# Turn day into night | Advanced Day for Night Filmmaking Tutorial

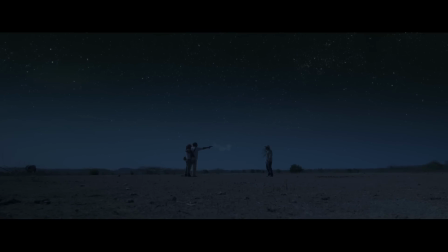0s
Hello guys, my name is Tom Antos, and in this video I want to show you a regular scene that's shot in the middle of the day,
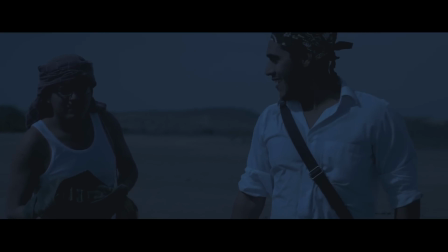5s
like you can see up here, and then change it so that it looks like it's actually taking place in the middle of the night.
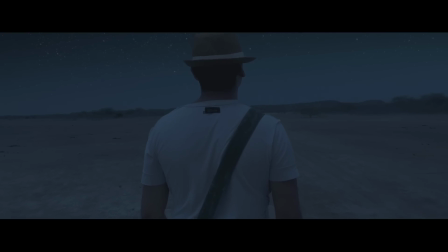16s
So, the examples I'm going to be showing you up here in this tutorial are actually from my short film Legend of the Bar.
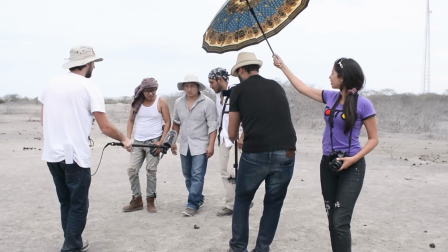22s
If you haven't seen the film, I suggest that you first maybe watch that film before you watch this whole tutorial.
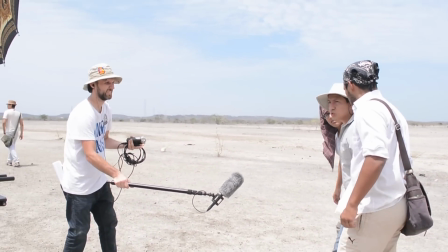28s
Links for the film are actually in the description of this video. Now, before we continue with this tutorial, I just want to thank our sponsor for today.
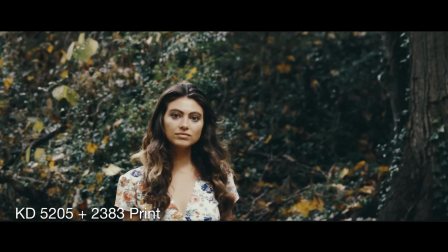35s
Rocket Rooster offers one of the largest collections of film stock emulsion presets for video.
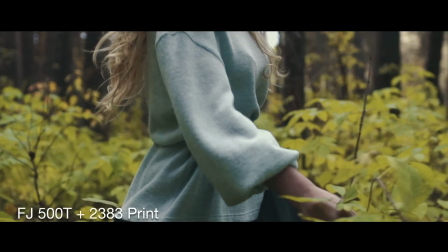40s
They have 96 core film stocks and 319 film stock emulsion variations, plus 100 blockbuster looks,
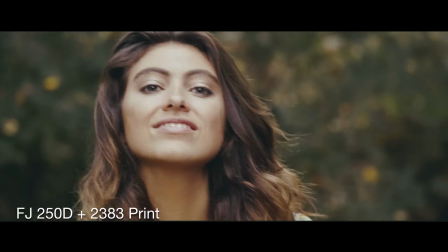47s
which are based on Super 35, Super 16 and 35mm film stocks such as Kodak or Fuji and many others.
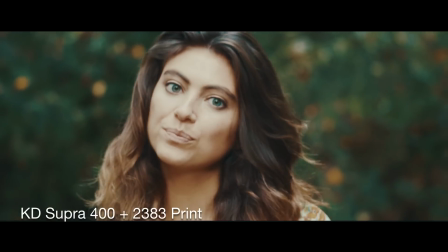53s
They actually offer right now a Christmas sale, 50% off everything in their store, hundreds of LUTs and tools,
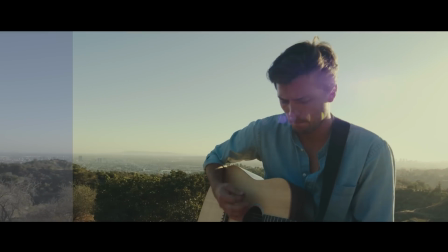59s
cinematic LUT packs for Blackmagic, Panasonic GH4 and 5 and Sony LUT packs.
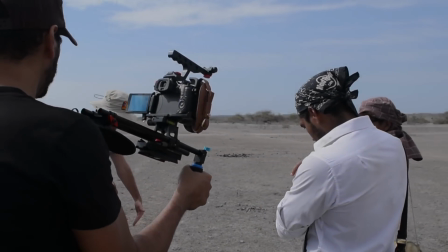64s
For more info, check out their website, rocketrooster.ninja. Basically, this is kind of how my film looks when it was before any of the effects were done.
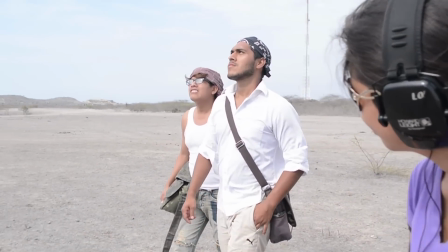73s
And like I said, it was all filmed in the middle of the day. Obviously, the moonshot was a shot I got at night.
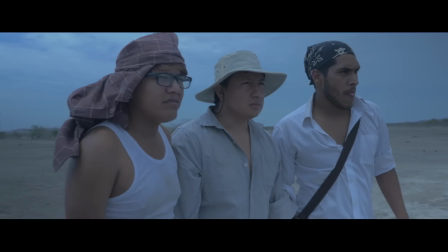79s
And then here you can see all of these shots were done in the day. But what you'll notice right away is that even though it was done in the middle of the day,
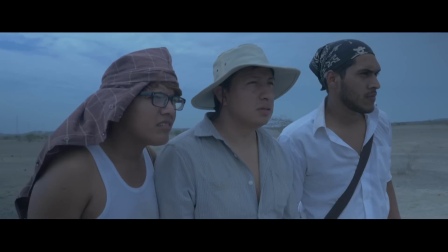86s
and even though it was in Ecuador on a hot day in the middle of
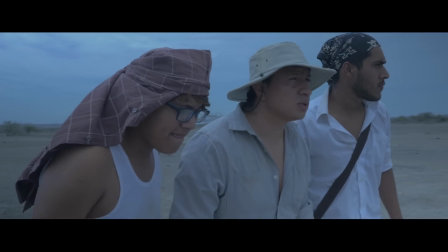91s
the desert, it doesn't actually look like it's so bright,
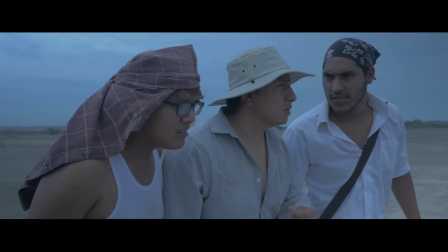95s
and it the colors don't look like it's in the middle of the day. And that's the first tip I'll give you.
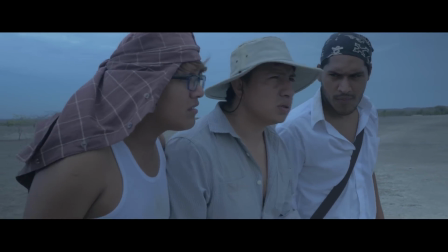101s
Whenever you're shooting a scene that's going to be done day for night, you want to always make sure that your camera settings are already adjusted for that.
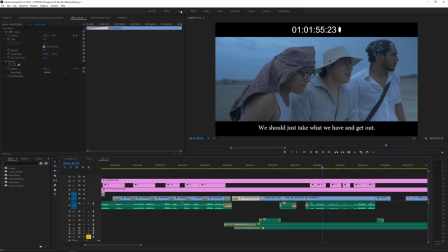109s
So what I mean by that is, for example, if we were to look at the actual shot in here,
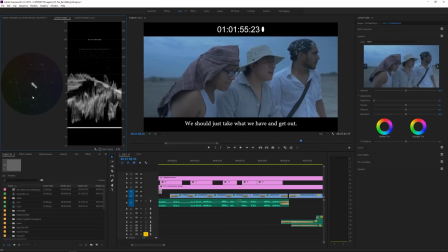113s
you'll notice that the colors, first of all, they're all kind of going into cyan and kind of blue kind of tones. And also the shot is underexposed. Basically, all the information is here below 60 IRE. And that basically means that it's not a properly, you could say, exposed shot if you were just doing,
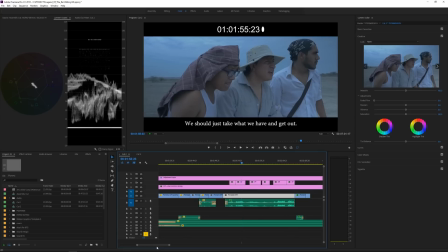131s
regular kind of a shot that's supposed to look like it's in the middle of the day. Here, if I kind of do some quick color correction, for example, if I brighten up the shot, so I'm going to increase the exposure.
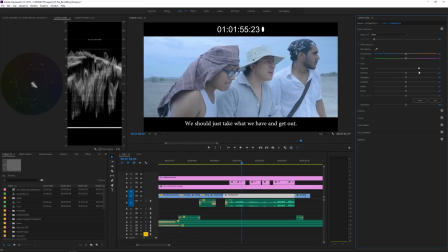145s
And somewhere there. And then, for example, I'm gonna adjust here the white balance because that it's not like all into these kind of blue colors. So let's say if I did this properly in my camera settings and it kind of made it a little bit
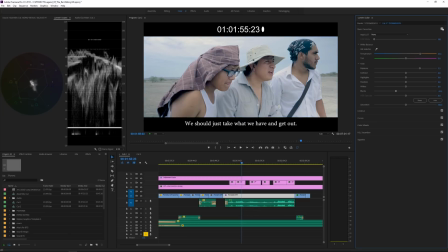162s
warmer, this is more or less how this shot would have looked if I were properly exposing this shot.
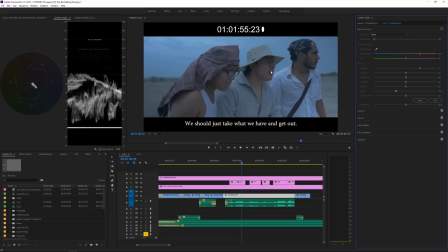168s
This is how it actually looks the way we shot it. So.
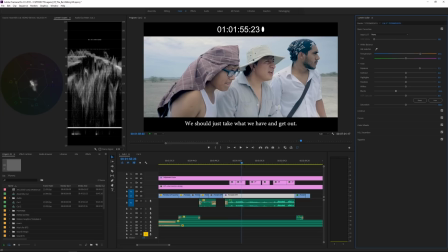171s
And then what I mean is that, those white shirts that those guys are wearing, you'll notice that these shirts will be completely blown out up here. And again, that's a normal thing because, white is supposed to be bright, right? But when you're doing a day for night scene, obviously the light,
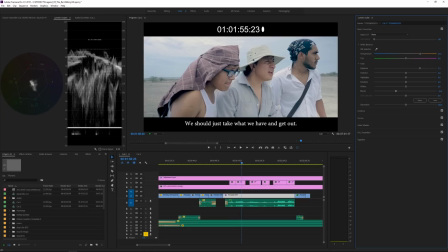187s
or the moonlight is never going to be that strong. So you want to make sure that none of your elements basically in your shot are really clipping. The second they start clipping or being overexposed, basically going here like over 100% or close to it,
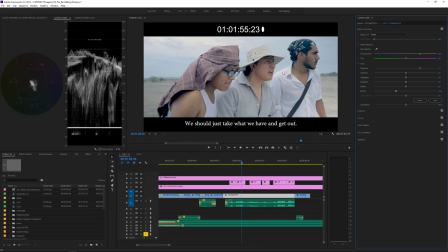202s
that's a bad thing because it's just not gonna make the effect look as realistic. So the first thing I'll tell you is you want to make sure that your shot is underexposed, and like I said,
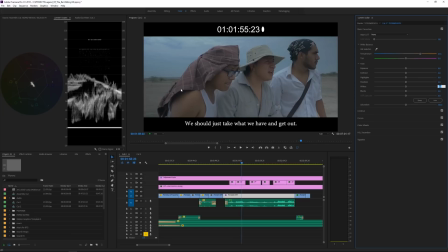213s
I make sure always that I keep everything almost basically below like 50 or 60 IRE like you see in this case, but definitely make sure at least that nothing is going I would say above 90 IRE.
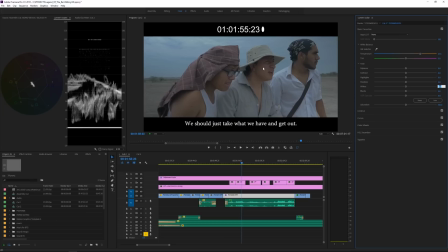227s
And also another thing is you already want to kind of offset the colors because you don't care about capturing too much of the kind of the red colors, but you do want to get all the shades kind of the blue. And again, that's because usually at night with it being actually illuminated by the moon kind of has a bit of that kind of a bluish tint.
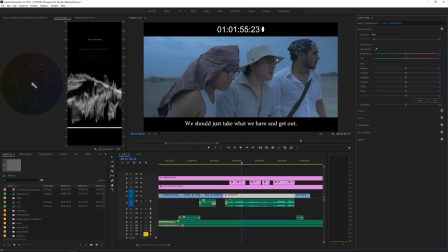245s
So if I do, adjust my white balance the way we did it when we shot it, you can see right away it gives you this kind of a bluish, more of a night feel. Now, I don't want to completely underexpose this shot.
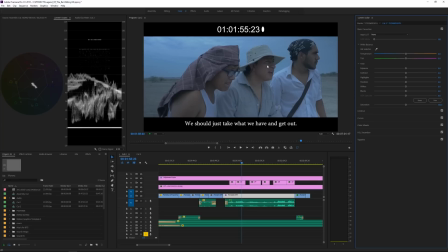257s
Now, if this was done back in the day when the day for night was first being done, for example, in the 50s and some of like the early color films, then the way they did it is they actually already were kind of underexposing the film stock. But when you're recording or digital video,
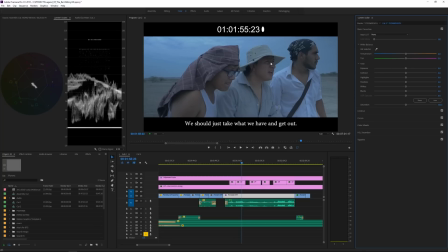273s
you don't want to go too dark because just in case you want to bring up some information, let's say in their face or things like that, you still have that info. You just want to make sure that at the same time you're not clipping the shot.
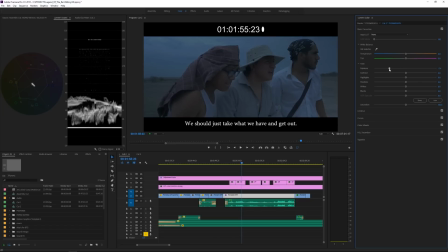283s
But for example, if I were to underexpose it too much, which is kind of more or less this is how I want the final shot to look. Well, if I made a slight mistake, and let's say, or if I wanted to bring up the information on this guy's face, so I can see, let's see what he's doing, then
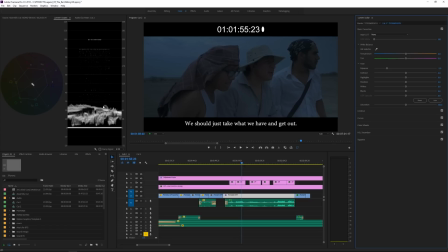298s
again, there's not much information there for you to pull or save this shot from.
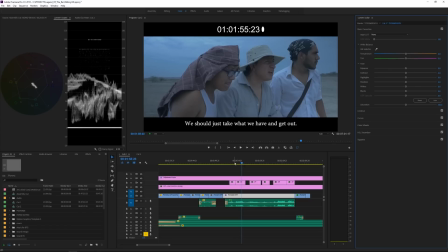304s
So again, this is kind of a well shot or exposed shot when it comes to day for night.
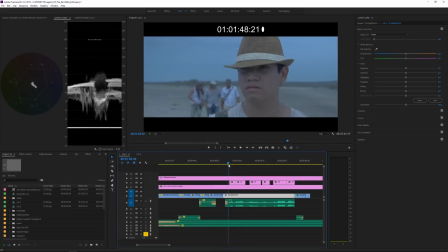309s
And then the next step is literally just doing the color grading.
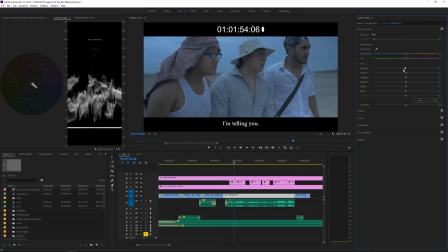313s
So, and here in Adobe Premiere, we're just going to take the shot, and again, I'm going to adjust the exposure now, bring it further down, so somewhere there.
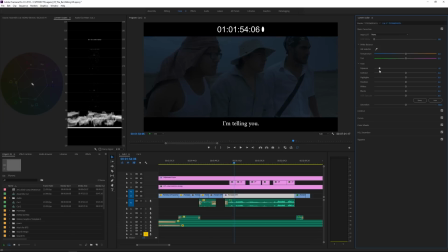321s
And another thing I'll tell you is, if I just keep on decreasing this shot, it's going to get darker, but it's also going to get to a point where kind of everything in the, like example, these places like under, for example, the hat here, the face, which were already a little bit darker than the rest of the scene, they're going to get so dark that you won't really be able to make out anything.
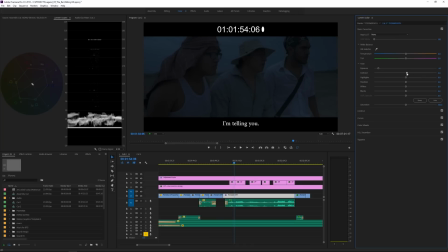340s
So usually what you want to do is you want to decrease the contrast. So I'm going to drag the contrast down so that this way, I can see a little bit more information there in the shadow still. So something like that. I might even adjust the temperature, kind of shift it even more towards the blues,
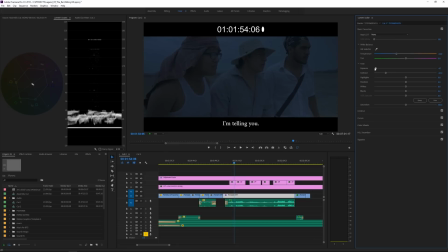359s
and maybe underexpose the shot a little bit more, somewhere there. And then usually the one thing I also do is I'll kind of decrease the saturation, is because I want it to be blue, but I don't want the shot to have too much color,
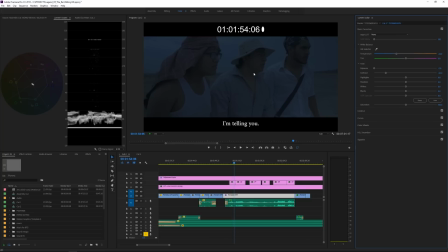374s
because whenever you're actually getting a shot at night where there isn't a lot of light, usually the darker it is, the less saturated the shot is going to be. So I'm going to decrease the saturation maybe to around 70, 75 in this case.
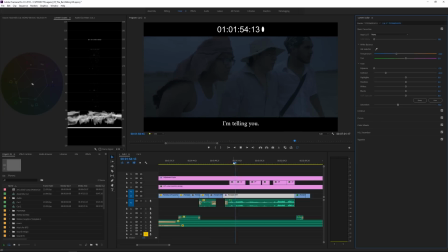388s
And right there now, if I were to play this shot, it kind of is already looking like it was shot at night, right? And that's kind of more or less what you would have gotten back in the day when films were being shot, day for night, before computer effects were available.
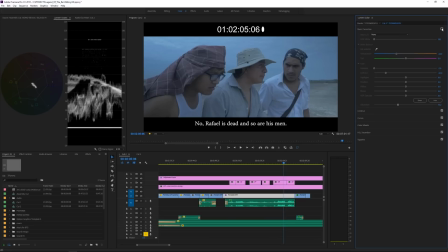403s
Definitely looks better than what we originally had. This now it feels a lot more like it's night.
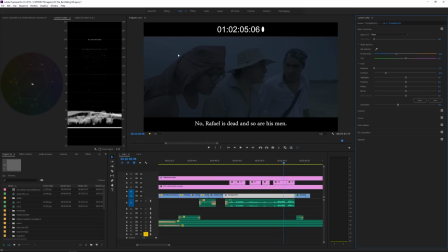409s
But if you want to take it to the next level, then you want to replace basically the sky here and actually put stars, because that's what we would actually see if it was like a nice clear kind of a night sky.
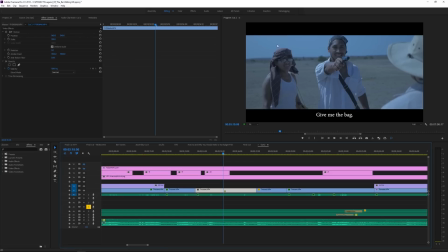422s
So here I have these two other shots that I'll kind of show you what you should do if you're going to be applying digital effects to kind of further enhance the shot. So first thing is that I actually wouldn't do my color grading right here in my editing application. I'm going to do that all basically in the software where I'm going to be doing the effects.
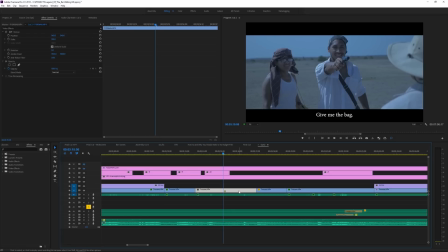437s
Now in my case, I'm using the Adobe Creative Cloud, so I have Adobe Premiere and Adobe After Effects, which I'll use for the sky replacement. And so if you have that, then it's actually really cool, because you can just right click on this shot that for example,
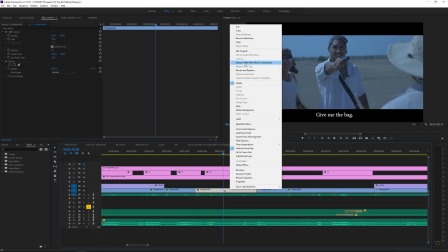451s
you want to replace the sky, and just go replace with After Effects composition.
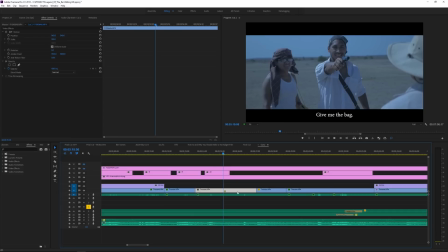455s
And that's actually going to start up Adobe After Effects for you and import the shot and kind of do all your initial settings in After Effects.
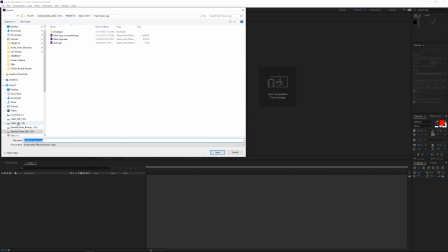464s
So here in After Effects, it's going to first ask you to save this project somewhere. So I already did this, I'll just name it test, doesn't really matter.
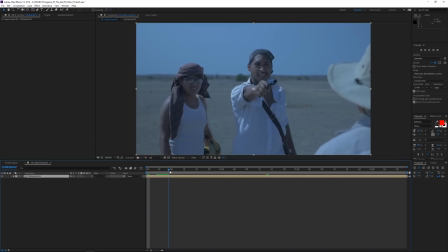471s
And anyways, you'll notice that it imported our footage in here, and the cool thing is that all basically the sequence settings, resolution, the length of it, time, the in and out points, everything is already preset for us.
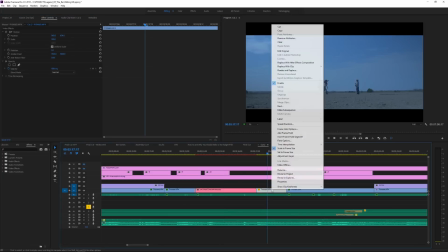485s
So I'll go back into Premiere and I'll select the other shot too. Again, right click, go replace with After Effects.